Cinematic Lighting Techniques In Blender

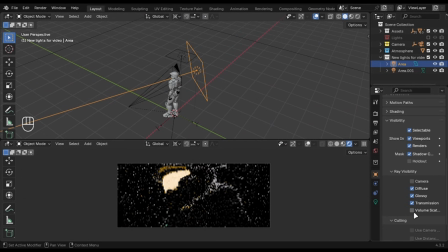(4:11)
I will disable the volume scatter for the backlight because it creates a weird effect, and this is it.
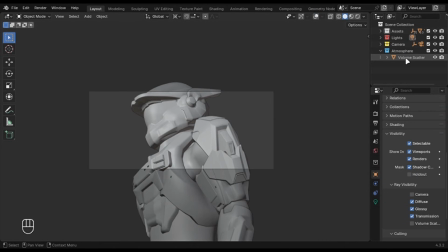(4:16)
I am, of course, using some other stuff to make this render stand out. I have added a volume shader on a cube to add some fog. I have also used a high focal length camera with these depth of field settings.
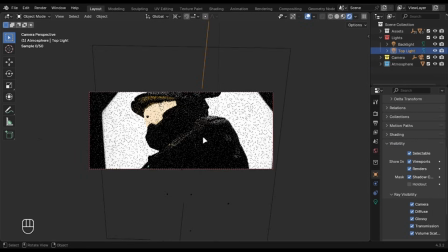(4:27)
If you had noticed, I have used a light texture in the area light. I will talk more about that in a minute.
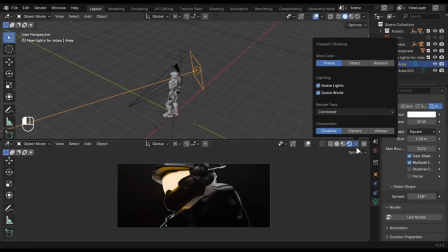(4:33)
In the end, I have used my cinematic compositor to add some effects and adjustments.
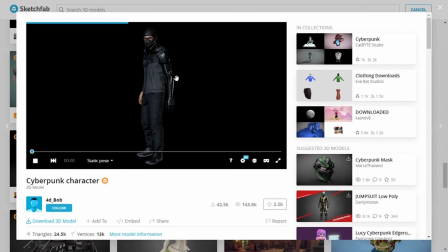(4:44)
I will be using this model for this example. I have again used the same technique with two area lights.
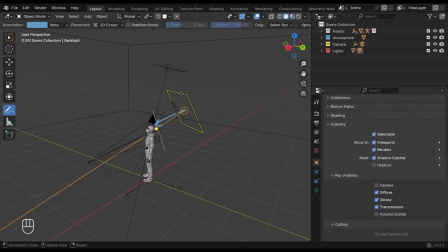(4:50)
One at the back, which creates these highlights, and one at the top, which adds some light on the main subject.
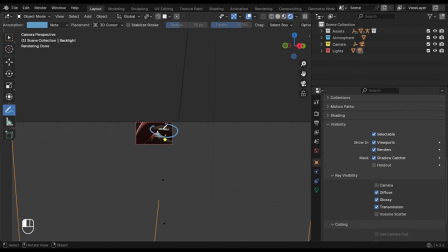(4:55)
About the light texture that I was talking about earlier, area lights are sharp and they don't look good in the reflections, so
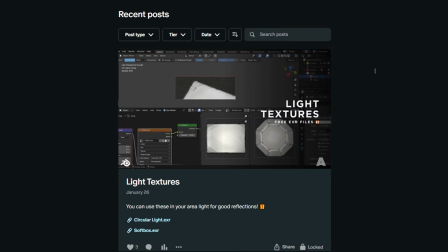(5:01)
I have used textures like these to create some shapes in the reflections. You can get these for free on my Patreon.
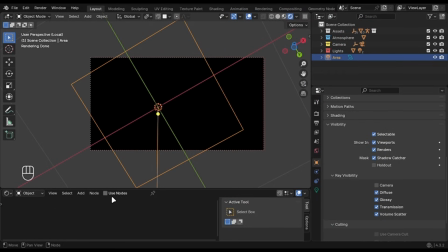(5:07)
Just open the shader editor and check Use Nodes. Add an image texture and open the image you downloaded.
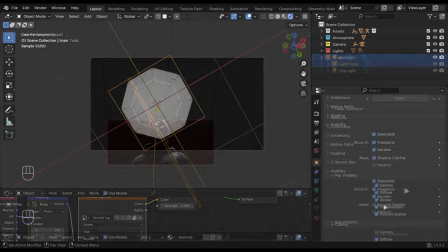(5:13)
This definitely comes in handy and I use it a lot. I have also added a cylinder with a emission shader to add some red color.
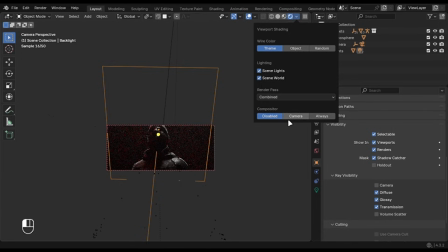(5:21)
Nothing special. In the end, I have used my cinematic compositor to add some effects and adjustments.
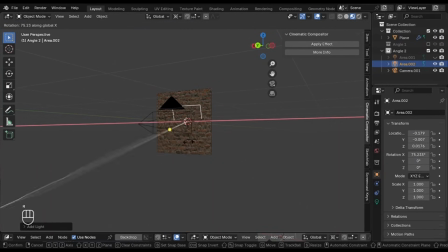(5:33)
Now, what if you are rendering something like a wall? How will you light that? Because you can't add the light behind the wall, as it will block the light.
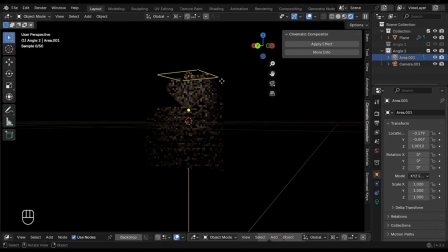(5:42)
Add an area light and try to place it on the top of the wall, scale it down,
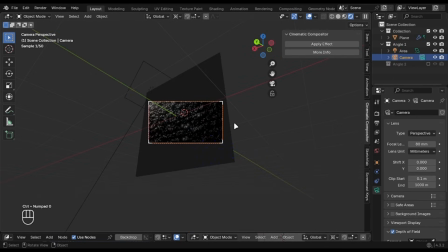(5:46)
and if this doesn't work, try to move your camera and rotate it slightly to adjust the lighting.
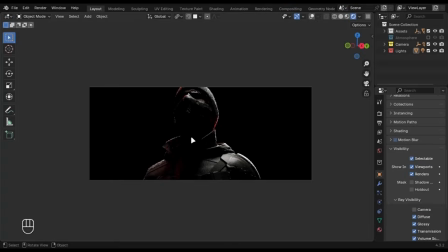(5:58)
Here's a bonus tip you need to know. Make sure to use volumetrics. They help add mystery and depth to your renders, and they're very simple to set up. First, add a cube that covers your scene.
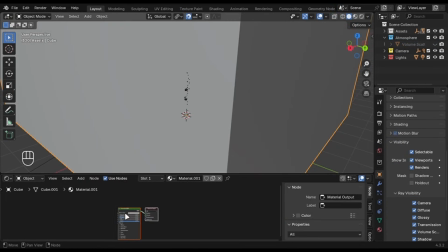(6:10)
Then, open the shader editor, delete the principled BSDF shader, and add a volume scatter node.
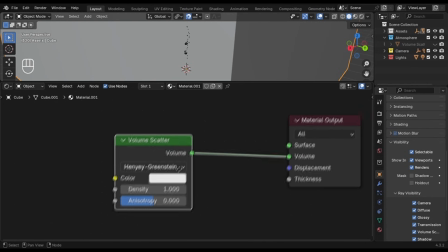(6:17)
Connect it to the volume socket, reduce the density, and increase the anisotropy.
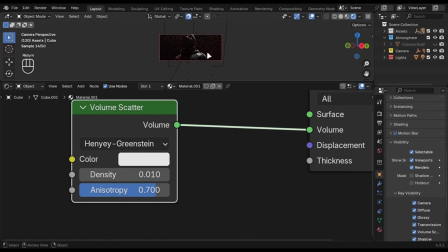(6:22)
This will give you the best results, and I use it for most of my scenes.
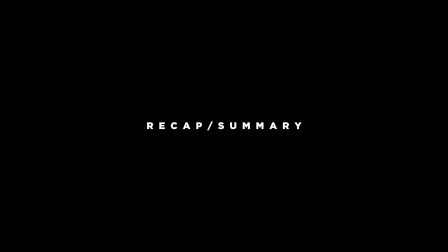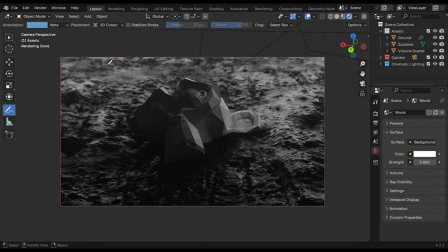(6:34)
Let's do a recap. Creating cinematic lighting in your renders starts with understanding a simple idea. You want the light to come from behind your subject. This adds depth and drama to your shots and helps avoid that flat, washed out look.
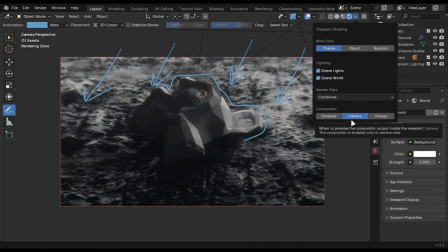(6:47)
The trick is to keep the camera side dark while placing the light behind your subject, creating contrast and a bit of mystery. This is the only rule that you have to follow. It is very simple to do in Blender, you just need a backlight and a key light.
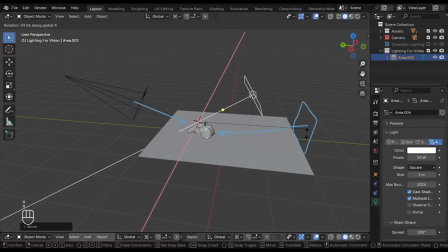(7:01)
Add an area light and move it to the back of the subject and make sure it faces the camera. Add another light for the subject and use light linking to target it for the subject.
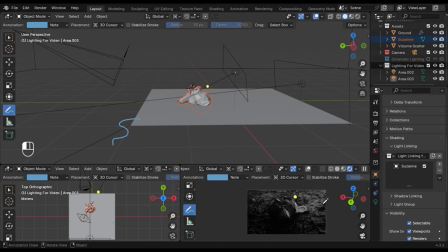(7:10)
This trick works for every type of shot and fine-tuning is key. Play around with different settings and always adjust to get the right result. Don't forget about compositing and add some color grade and adjustments. Also, camera settings like focal length and depth of field will make a huge difference in achieving that cinematic look.
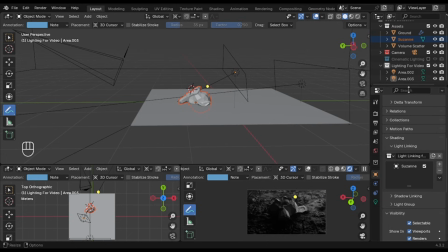(7:30)
I hope this video will help you, and if you want to support the channel, make sure to check out the Cinematic Compositor.
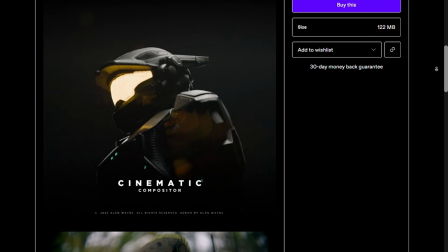(7:36)
You will get a 25% discount with the link in description. All of the project files will be available on my Patreon.
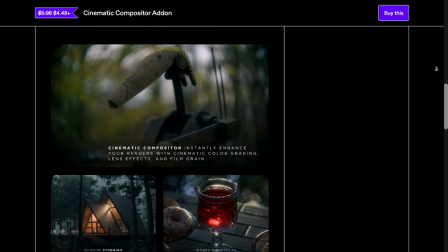(7:44)
Link is in the description.